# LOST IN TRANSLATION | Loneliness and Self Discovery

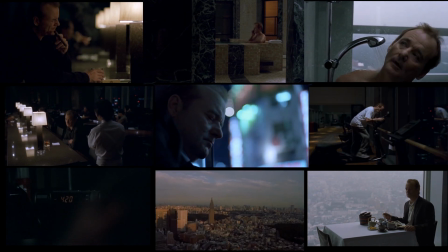(8:21)
After the introduction and series of unbalanced shots, Bob spends the first night with Charlotte,
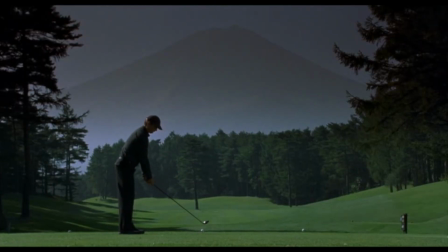(8:27)
followed by the most balanced shot of the film and the associated emotions, showing Charlotte's ability to bring balance to Bob's life. Other instances of this are his discussion with Charlotte
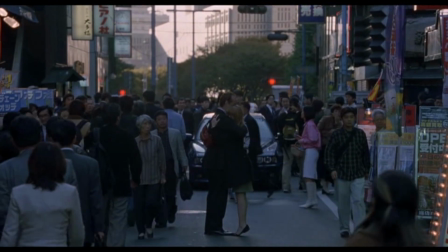(8:45)
and his final interaction with her. If we compare Bob's arrival and outlook on Tokyo compared to his final moments of the film,
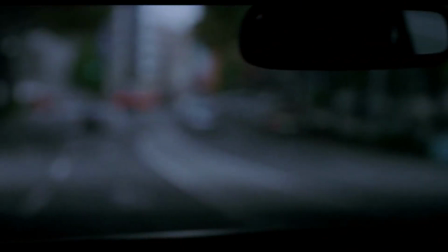(8:53)
he leaves more centered and finishes with a point of view shot as Bob for the first time is now looking forward in life and gives this an ending of loss and hope.
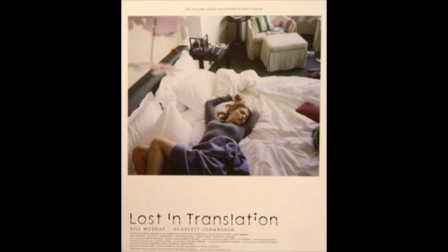(9:03)
Lost in Translation stands as a touching love story in a timeless world,
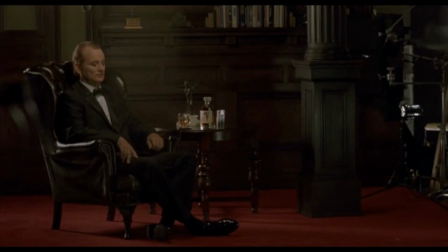(9:07)
but also manages to showcase Bill Murray's subtle and witty humour through his dialogue and isolated situations that the stories put him in.
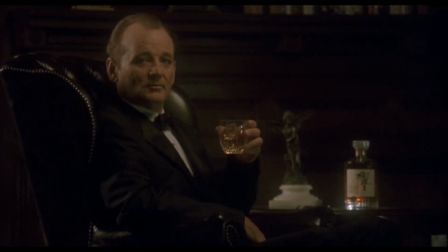(9:15)
What other romantic comedies do you think changed the genre, and what other Bill Murray performances do you love?